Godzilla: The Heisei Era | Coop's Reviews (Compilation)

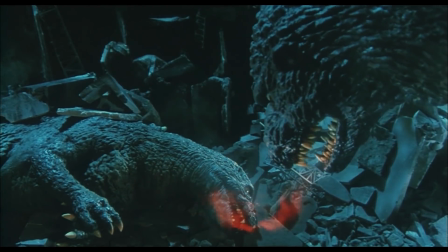(32:43)
Godzilla goes to his body and breathes some of his life force into Junior to try to heal him, but it doesn't work, at least not immediately.
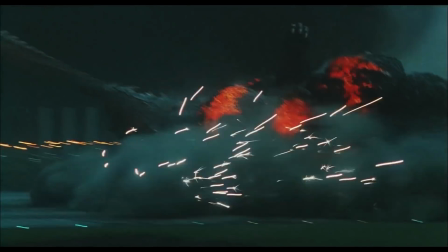(32:50)
However, Destoroyah isn't quite done. He grabs Godzilla, drags him all around the ground, slices into him a bunch of times.
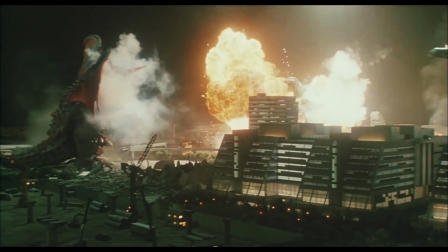(32:57)
He just basically fucks up Godzilla, until Godzilla rises back up and has had enough.
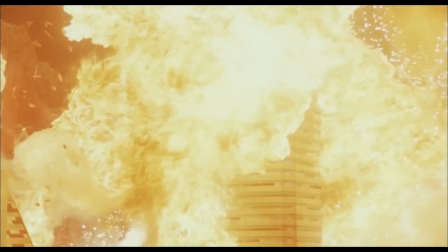(33:02)
He fights back, and it's awesome. He makes Destoroyah's body all bloody, and blasts a part of his face right the fuck off.
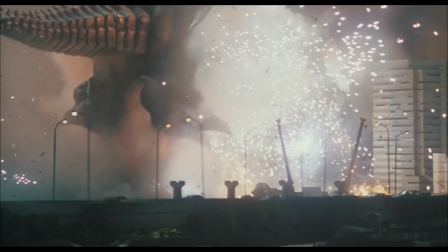(33:09)
With Destoroyah pretty much mortally wounded himself, he tries flying away like a little bitch.
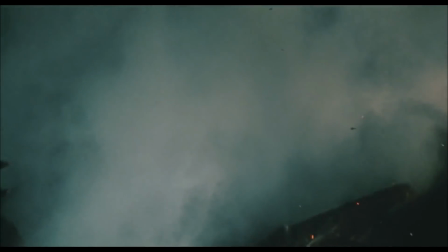(33:14)
But thanks to Godzilla's damage he inflicted upon Destoroyah, the military shoot Destoroyah out of the sky,
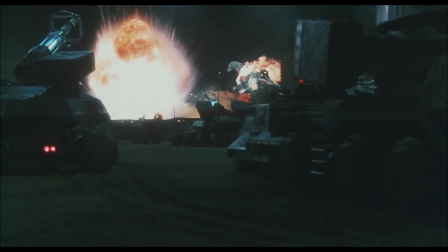(33:20)
and he plummets to the floor, dying in a really awesome explosion.
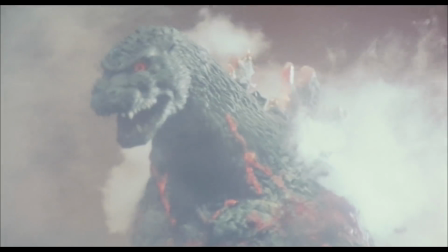(33:24)
Then, in one of the most emotional scenes ever put into a Godzilla movie,
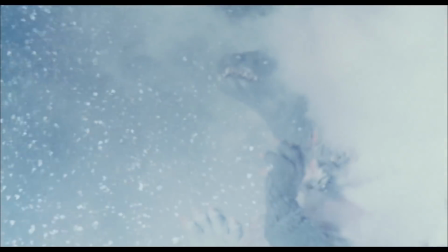(33:29)
Godzilla starts melting down, and the military start cooling him off so the explosion doesn't harm anyone.
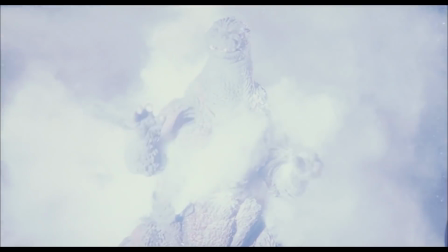(33:35)
Through the quiet audio accompanied by an amazingly beautiful piece of music by the great Akira Ifukube,
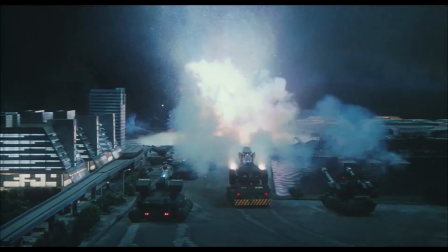(33:41)
we watch as Godzilla slowly dies from melting down.
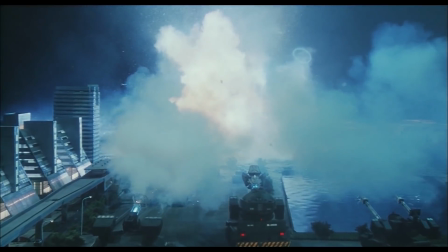(33:44)
It's so good and so well executed, and honestly did get me to tear up whenever I first saw this movie as a little kid.
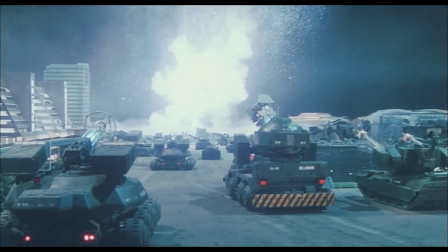(33:52)
Even now, I still find myself getting goosebumps from the music and the overall scene.
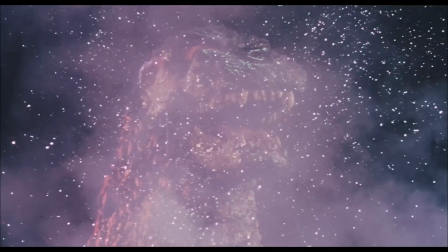(33:57)
It's just so beautifully shot, and the filmmakers did an amazing job with Godzilla's death.
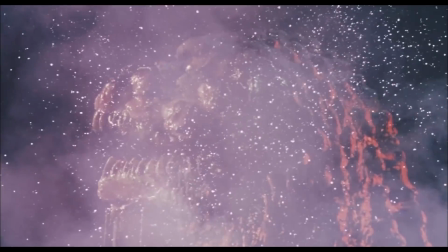(34:02)
The best job they could have done, if I say so myself.
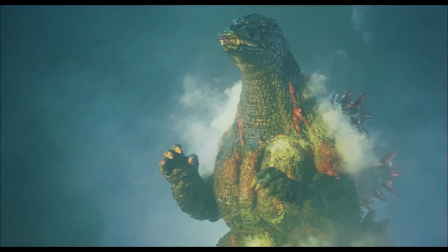(34:05)
I hear some people complain about how Godzilla didn't directly kill Destoroyah himself, but I still like thinking that Godzilla wounded him enough to where the military could finish the job.
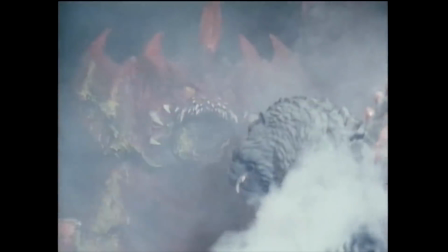(34:13)
There does exist alternate footage where when Destoroyah lands on the ground, he doesn't explode, and Godzilla still tries finishing him off during the meltdown phase.
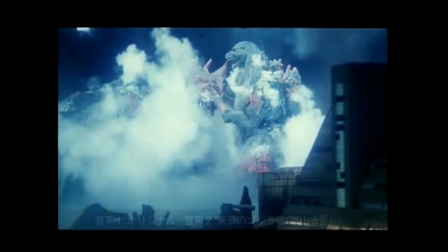(34:22)
This scene was cut from the final movie because the filmmakers didn't want to take the attention away from Godzilla's death scene.
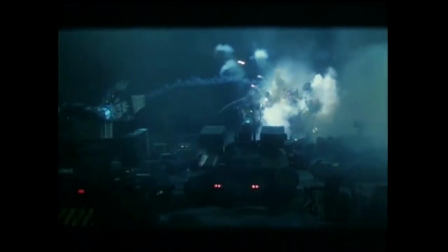(34:27)
And honestly, I think they made the right choice.
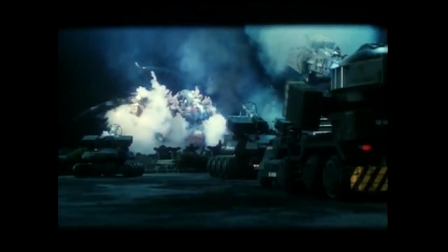(34:30)
I do love this alternate ending footage, and I love that image of Godzilla holding on to Destoroyah's horn, fighting until his last breath even.
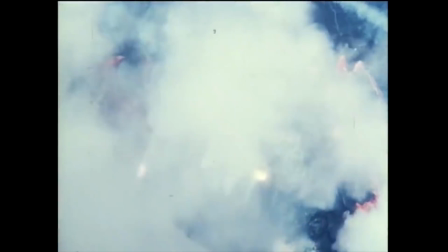(34:37)
But I think it was a smarter idea to have Godzilla's death scene focus on just Godzilla. The build-up to it is still excellent and is still perfectly executed.
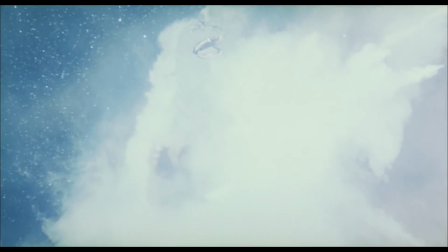(34:46)
The one thing about this scene that still gets me is Godzilla's final roar. It's like one final call from the hero before he's gone.
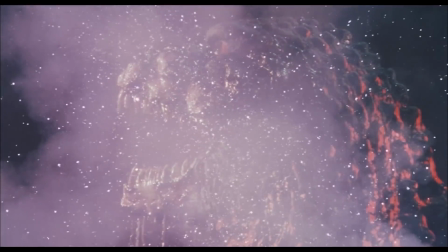(34:53)
It really does feel like the real deal this time. Godzilla is dead.
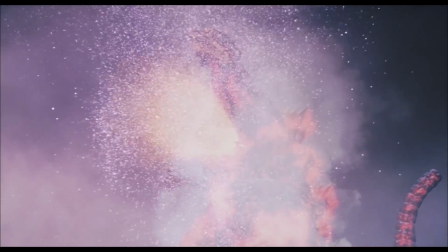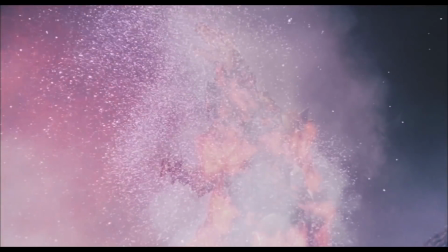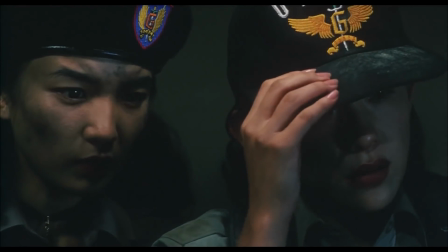(35:09)
With Godzilla finally gone, Tokyo is left a ghost town as everyone, including Mickey and Muru, pay their respects to the fallen king of the monsters.
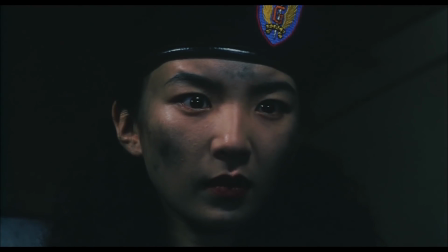(35:18)
All seems sad and unhopeful, but...
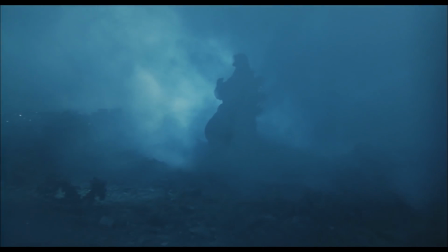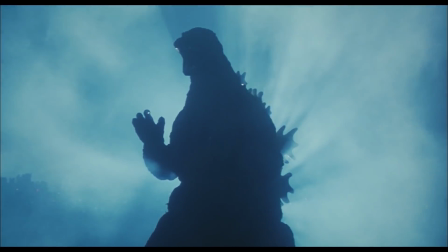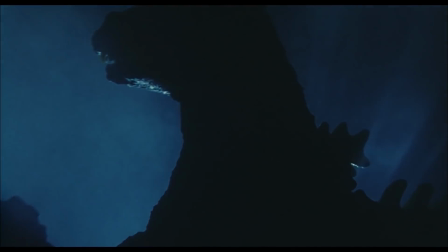(35:33)
Aw shit, Godzilla Jr. lives on!
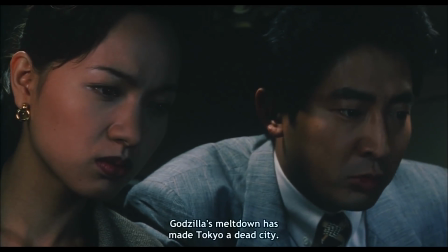(35:36)
Just when you thought this ending was gonna be all dour and sad, Godzilla Jr. comes back all like, I lived, bitch.
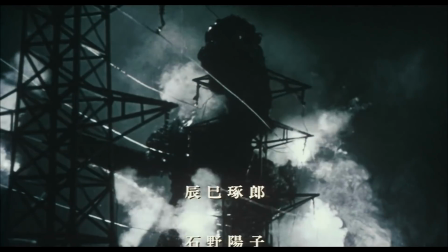(35:42)
Perfect ending to an excellent Godzilla movie. God damn. I love this movie.
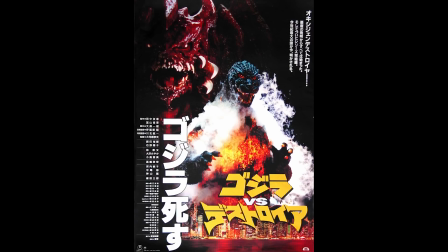(35:48)
I love everything about it. I love the effects, I love the plot, I love the soundtrack, I adore pretty much every aspect about this film.
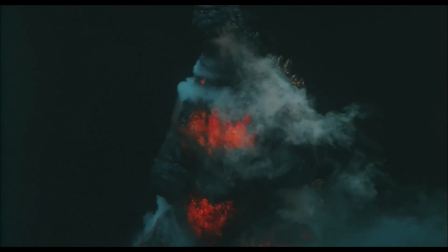(35:55)
It is one of the best Godzilla movies ever made, and my personal pick for my favorite Godzilla movie of all time.
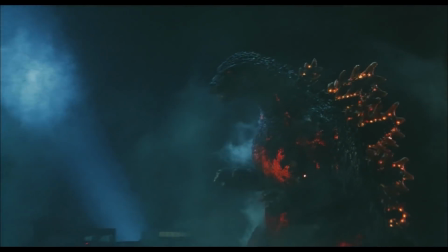(36:01)
It's packed with so much emotional baggage and amazing monster fights that I simply cannot recommend this movie enough.
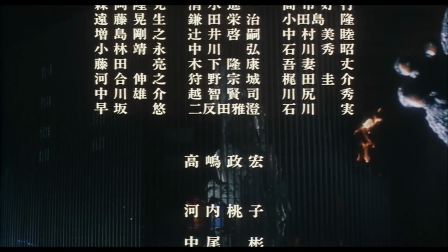(36:08)
The perfect end to the Heisei series, and for its time, the perfect end for Godzilla.
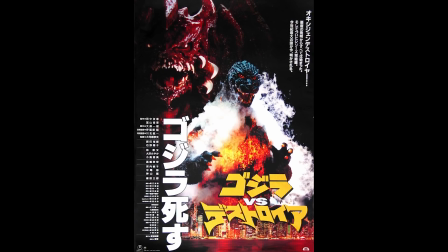(36:13)
The film did amazingly at the box office, though it is probably because right on the poster it literally said, Godzilla dies.
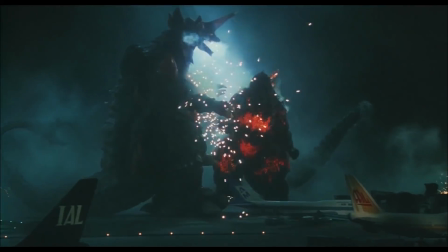(36:22)
Spoilers? This was meant to be the final end-all be-all Godzilla movie from Toho,
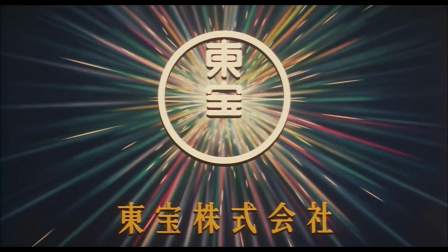(36:27)
as America signed a deal with Toho to make their own series of Godzilla movies in the early 90s, until being delayed to 1998,
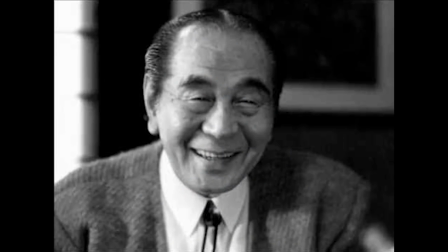(36:34)
and we'll get to that. But anyways, Godzilla vs. Destoroyah would end up being the last Godzilla movie to be composed by Akira Ifukube, as he would completely retire after this movie and passed away in 2006.